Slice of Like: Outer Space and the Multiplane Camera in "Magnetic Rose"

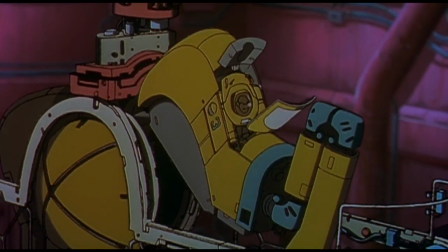4:11 Anyway, this puts the composited Heinz bit at the bottom layer, leaving three layers for the Aoshima bit.
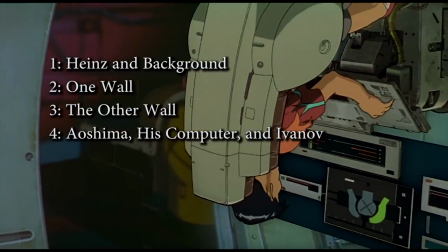4:18 Ivanov's bit at the end likely shares a layer with Aoshima, since all camera movement has ended by the time Ivanov enters the frame.
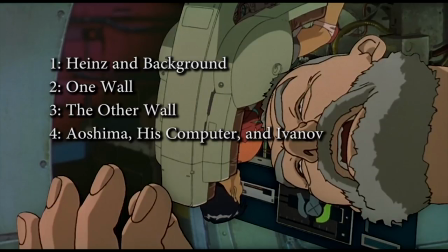4:25 That leaves us with only four layers occupied. An impressive amount of work for a 12-second shot.
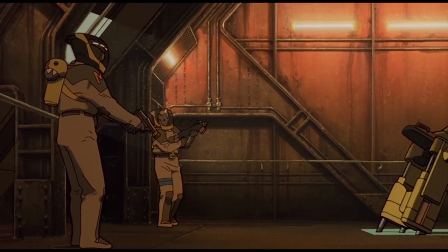4:31 The multiplane camera provides some of the most interesting shots in Magnetic Rose, such as when Heinz opens the door to the space station.
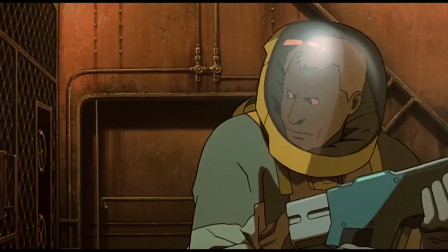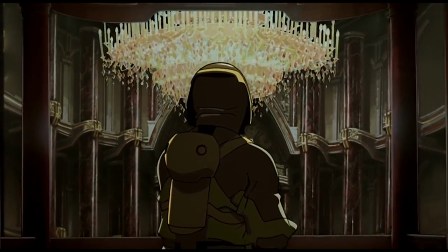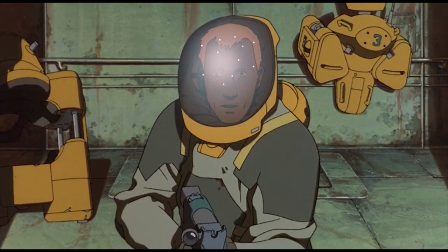4:49 Another is when Miguel sees Eva through the window.
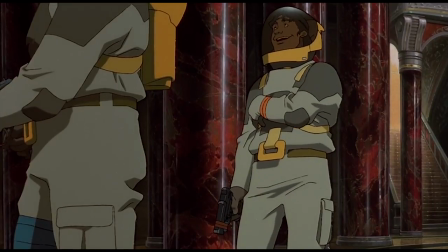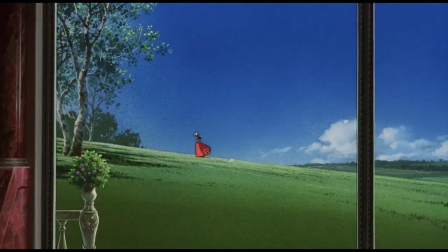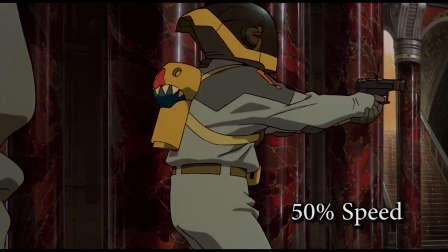5:03 Rather than pulling the camera backwards or sideways, these shots move the camera in a horizontal arc around the character.
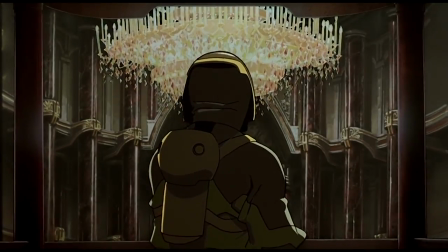5:10 The motivation behind this is to slowly reveal a new plot development after a protagonist discovers it himself.
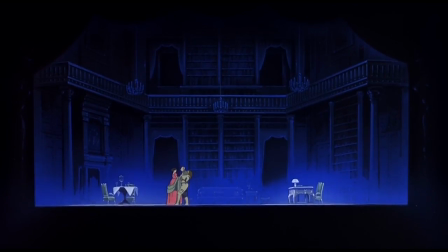5:17 You can even simulate vertical arcs. This one's incredibly subtle, but when Ava stabs Hines,
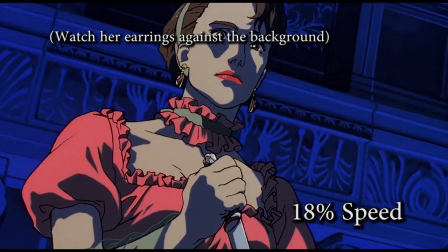5:23 multiplane techniques are used in the point of view shot of Hines falling to help separate Ava from the background.
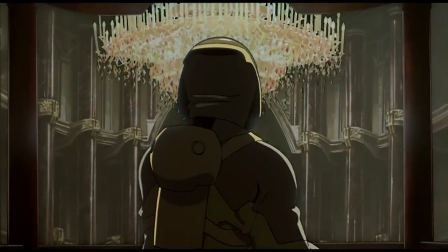5:29 So, if we can use a multiplane camera to simulate a camera moving in an arc, can we move in complete circles?
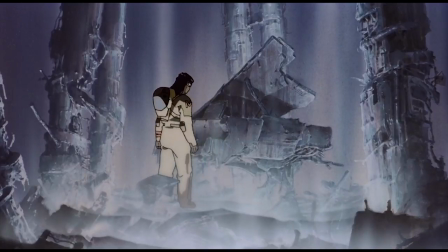5:36 Yes, we can!
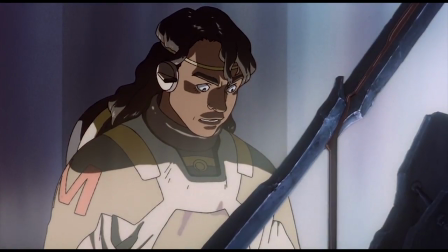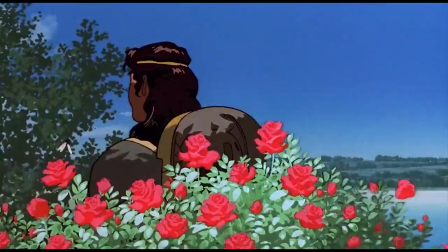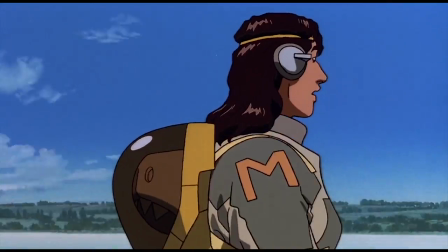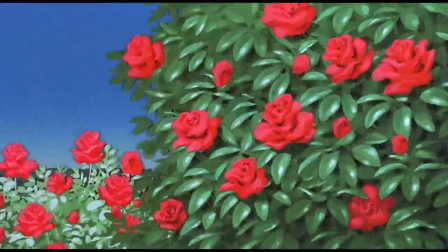5:56 Here, Miguel has inadvertently activated a hologram of a beautiful garden and gazebo, one so beautiful that he forgets it isn't even real.
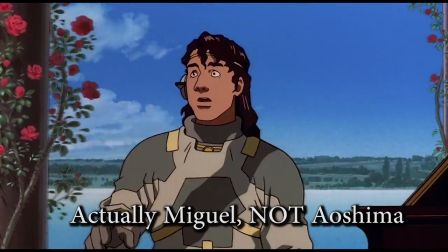6:04 Everything behind Aoshima moves to the right, and everything in front of Aoshima moves to the left.
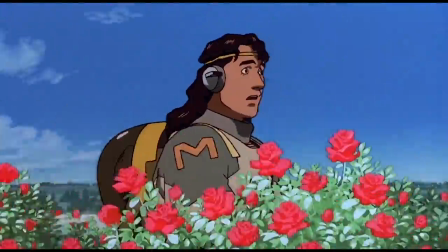6:10 This gives the illusion of us spinning around him as we zoom in for a close-up.
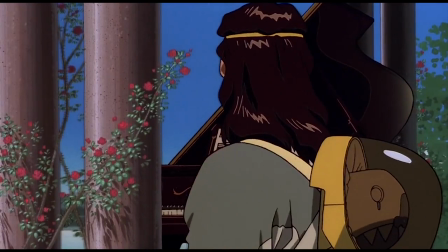6:14 This shot is based on one of the most famous and innovative uses of the multiplane camera in Snow White and the Seven Dwarves,
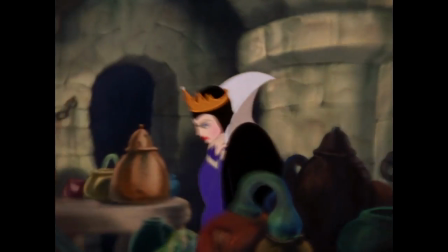6:20 where the camera spins around the queen as she transforms into the witch. The purpose behind this shot?
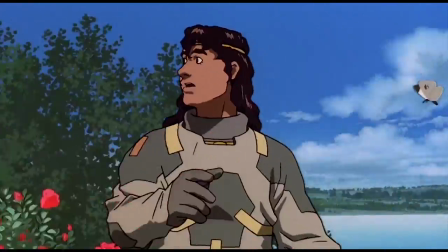6:27 Immersion. In order to believe that Miguel could mistake a hologram for real life, we need to see how realistic the hologram really is.
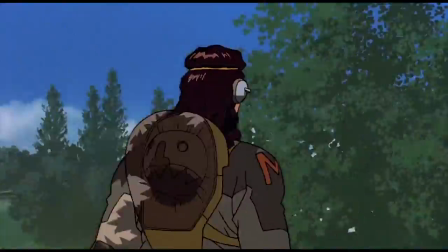6:35 Moving the camera like this gives us a look into Miguel's surroundings that wouldn't be possible from a still background.
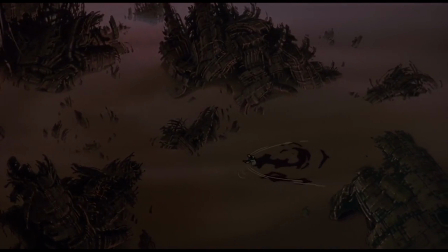6:41 That shot is contrasted when Hines discovers where Miguel was trapped inside the hologram.
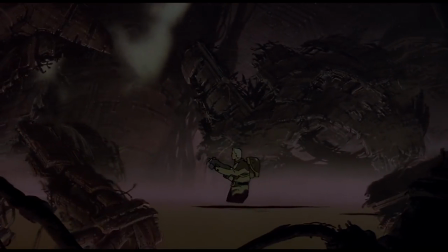6:46 Same technique, but this time showing what Miguel's surroundings was actually like at the time.
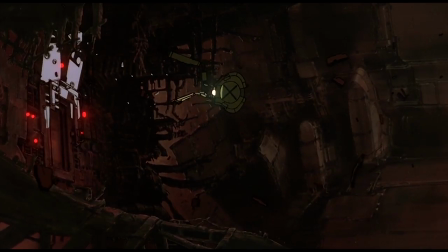6:51 One more use of the multiplane camera is adjusting the focus.
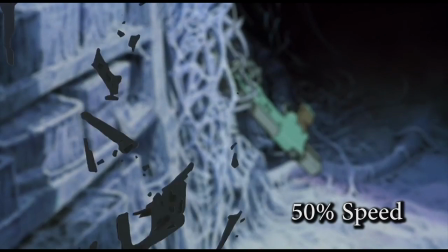6:55 The camera can focus on a frame a certain distance from the camera and switch to a frame of a different distance.
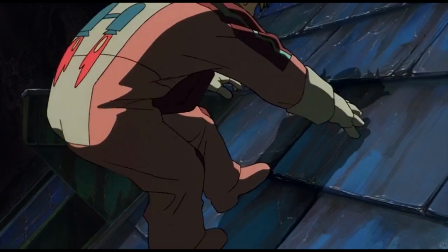7:02 My favorite instance of this technique appears in the sequence when Hines is forced to relive his memory of his daughter falling off of a roof.
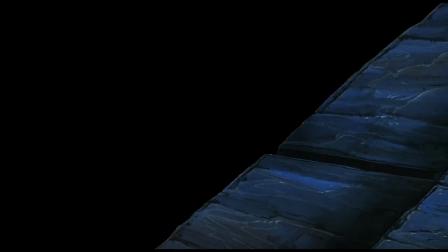7:08 We look at the roof slowly go out of focus to focus on the silhouetted ground,
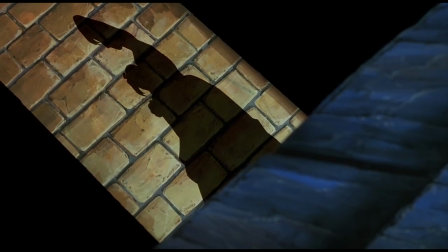7:13 which gets illuminated by the shadows of Hines' wife holding her daughter's body. Some of the most impressive shots in the film are the ones that occur in outer space.
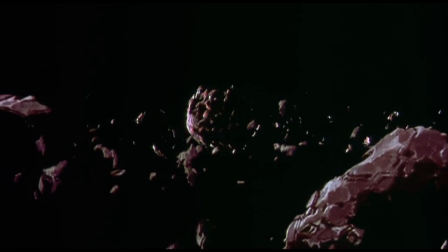7:22 The space station in the background is rendered in CGI, and stars and space junk fly by in multiplane.
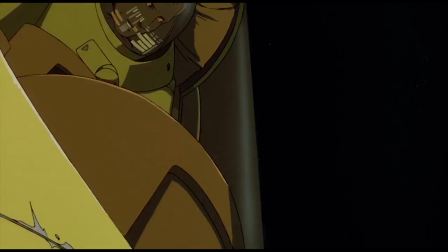7:28 Miguel and Hines' space pod floats around the debris, and as characters deliver dialogue, the pod moves close enough to the camera to see their faces through the window.
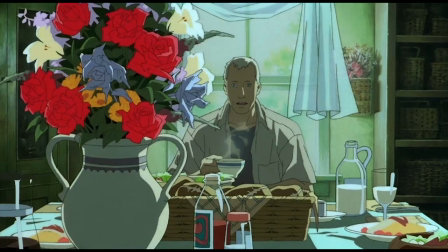7:37 Magnetic Rose is a masterpiece for many reasons, but its use of the multiplane camera is arguably the most subtle of the lot.
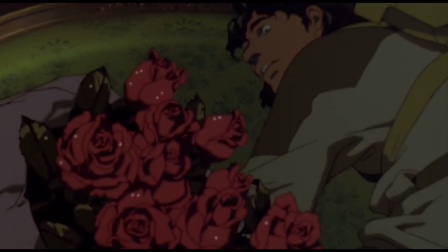7:44 It is clear that the animators designed the storyboards for this film with the multiplane camera in mind.